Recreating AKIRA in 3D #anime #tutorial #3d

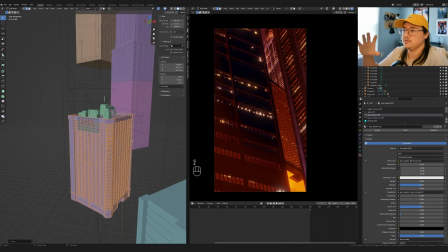[16:26]
So I'm gonna shrink it, kind of squish it down so that again, like it looks like it's a lot more taller with more floors,
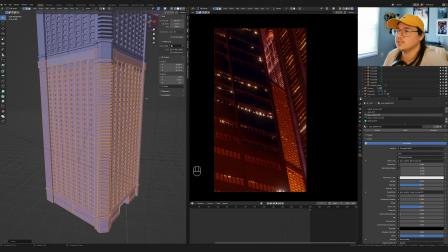[16:33]
then duplicate it and just like give it a lower section.
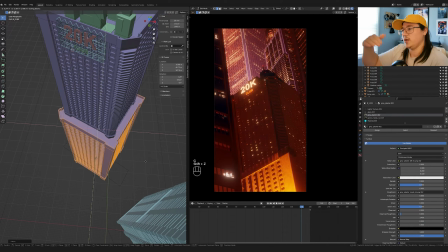[16:37]
That I think works better because it's creating a little bit of a shadow, a little bit of a break there.
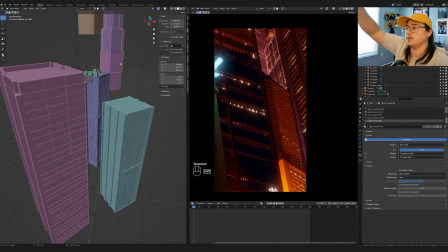[16:43]
And so I like the light, dark, light just on this building alone.
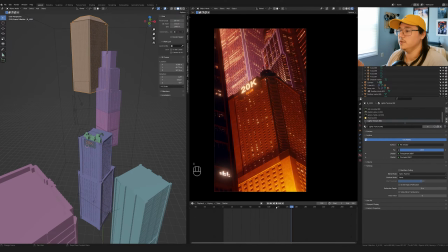[16:48]
And so in the background buildings, up until now haven't really been moving at all, but I want to give them a little bit of subtle animation.
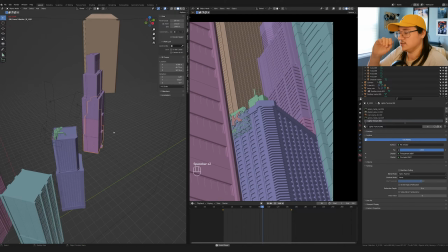[16:55]
Now I'm looking at it and I'm looking at the reference and I'm thinking like, I don't fully,
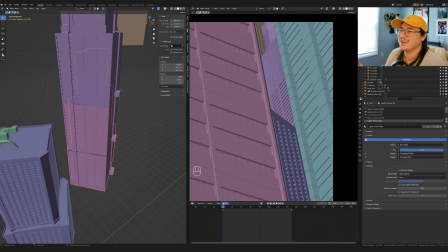[17:00]
understand how this stuff, like I'm just kind of going off of what looks right again. So like, I don't want to claim like I totally get how all this stuff works,
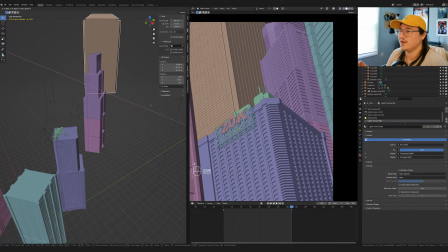[17:08]
but that's why I'm just doing a lot of these like little fine adjustments until it kind of clicks in my
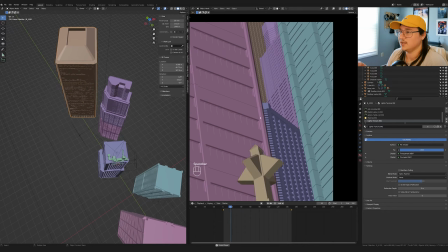[17:15]
vision of it. Like I'm watching it.
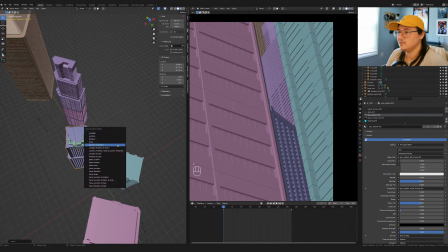[17:17]
It's like you're creating an optical illusion and you're adjusting every little thing until the illusion like clicks, if that makes sense. Obviously after the recording, and you can see where I stopped, there's a little bit of a difference from where I stopped to where the final is.
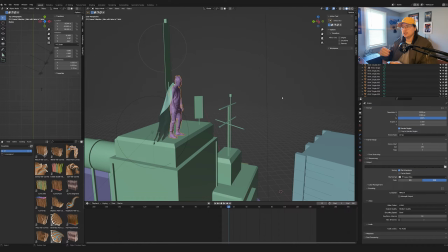[17:31]
So this is what the final looks like after having done a little bit of more tweaking, a little bit more work. First things first is you can see that there is a little bit of an Easter egg.
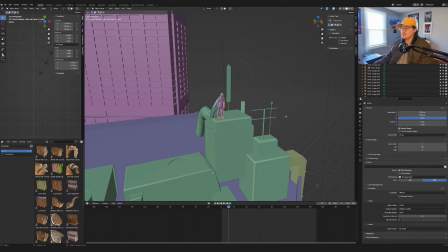[17:40]
I don't know, I just thought it would be a little, a nice little nod to the whole scene, to the reference.
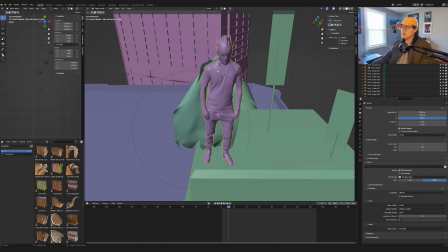[17:47]
It's kind of a cafe. And this is just a dark kind of, janky looking silhouetted person.
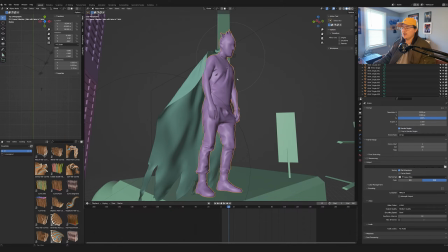[17:54]
I gave him the hair of Tetsuo.
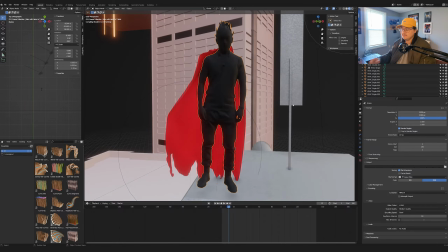[17:57]
So just a Tetsuo-esque silhouette, not really supposed to be anything obviously specific.
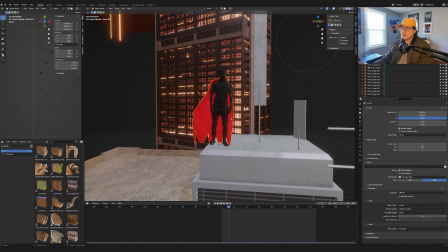[18:04]
And then a cloth sim. So a cloth sim for the cape.
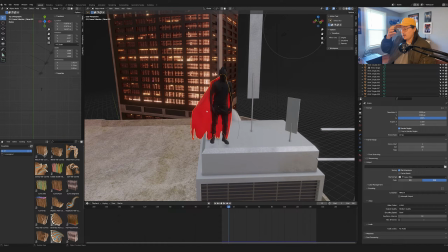[18:09]
And I just kind of took this plane, cut it up with the knife tool, and linked it to the character. And then have a wind here. I'll link a really good video by, I believe, CGMatter on how to do like flags and stuff.
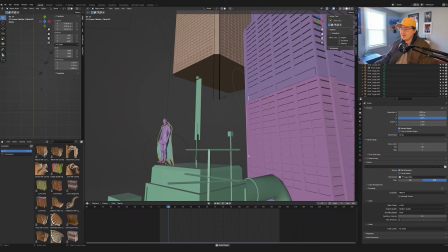[18:24]
This is, it's hardly noticeable in the final, hardly noticeable,
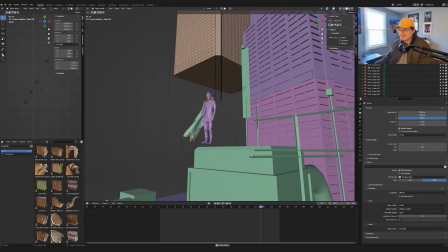[18:28]
but for you, now there's what's going on over here actually.
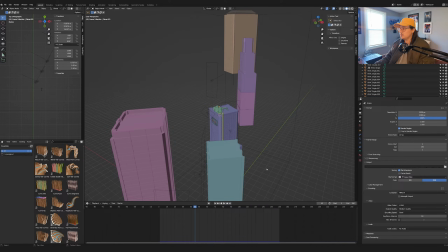[18:34]
Most of the layout and most of the lighting is essentially the same. If we go into rendered view here, we can kind of get an idea of how different it looks.
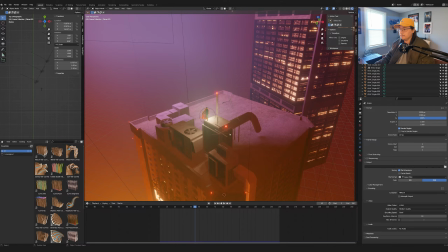[18:43]
So I added a light, on top of here, like this really bright light,
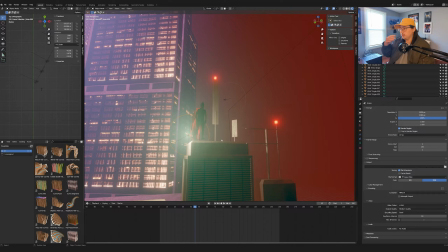[18:47]
so that there's some light being cast onto the figure, but the body is still like primarily in shadow.
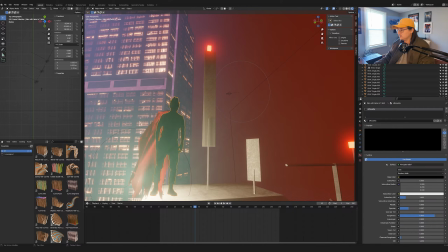[18:54]
It's just, if we look at his material, it's it's just a really basic, just like dark material.
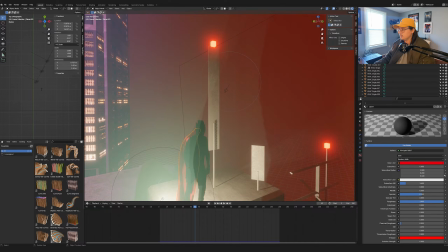[18:59]
And then this is just a basic red so that it pops out.
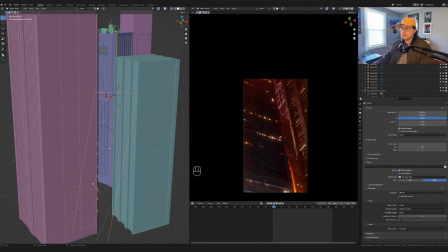[19:02]
So if we go into the camera view, first thing is I adjusted this shadow maker thing a little bit more so that it encompasses,
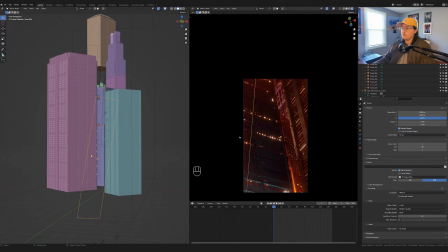[19:11]
it's bigger now, I think, and encompasses more of that foreground building, which I really like. I really like this effect. And I don't know, like the shadow stuff, the shadow maker light thing is such a, it's just a happy accident. It just works kind of in an interesting way. And I just kept moving it around further after that video recording to
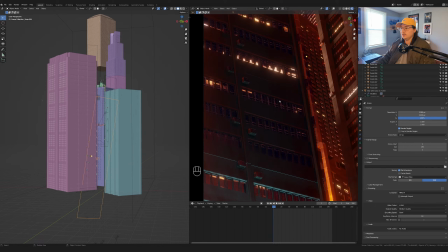[19:31]
get it so that it wasn't fully reflecting in the glass.
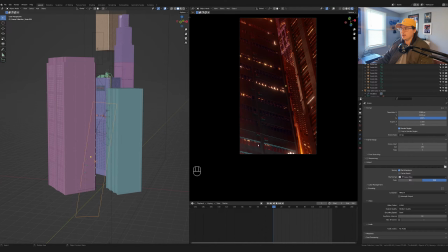[19:37]
And so I just kept kind of tweaking it, moving it around until I got this like gradient of a shadow, if that makes sense.
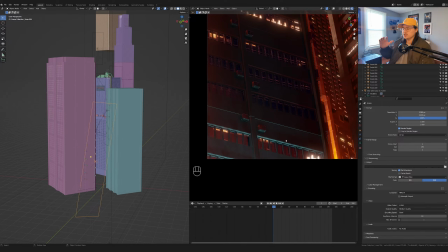[19:44]
And then the bottom here, you can see there is another light. So it's like it's casting a shadow, and then I'm casting a light on top of it.
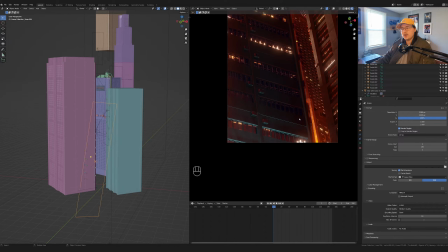[19:52]
And I think that's creating a really unique effect. It almost looks a little metallic. I don't know, maybe that's just me.
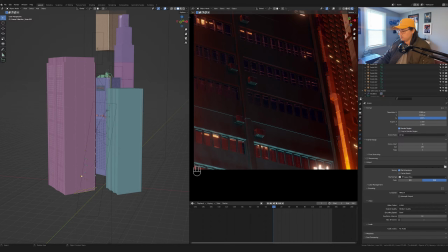[19:58]
And down here is a much brighter, you can see area light.
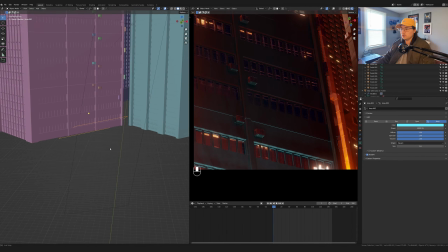[20:02]
So it's really bright. It's really, really close. It's like clipping into the building,
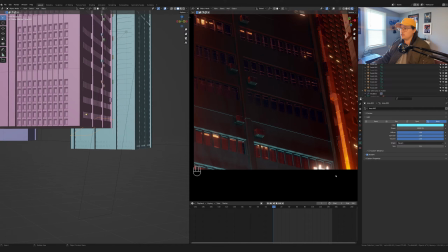[20:06]
but it's just right up against the edge of the building. So that light is just skirting like right up against the edge and it's getting caught underneath these like edges right here.
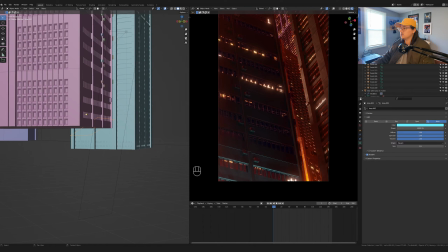[20:14]
And you can start to, I don't know, it was just one of those last minute things. And I think it was trying to, the reason I put that there was because of the lamp pole. So if I turn that back on,
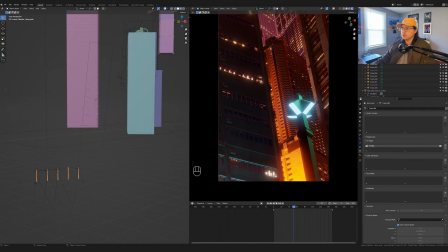[20:25]
obviously it's too far to be actually doing anything, but visually, can I kind of connect the light pole to the scene a little bit better with something like that?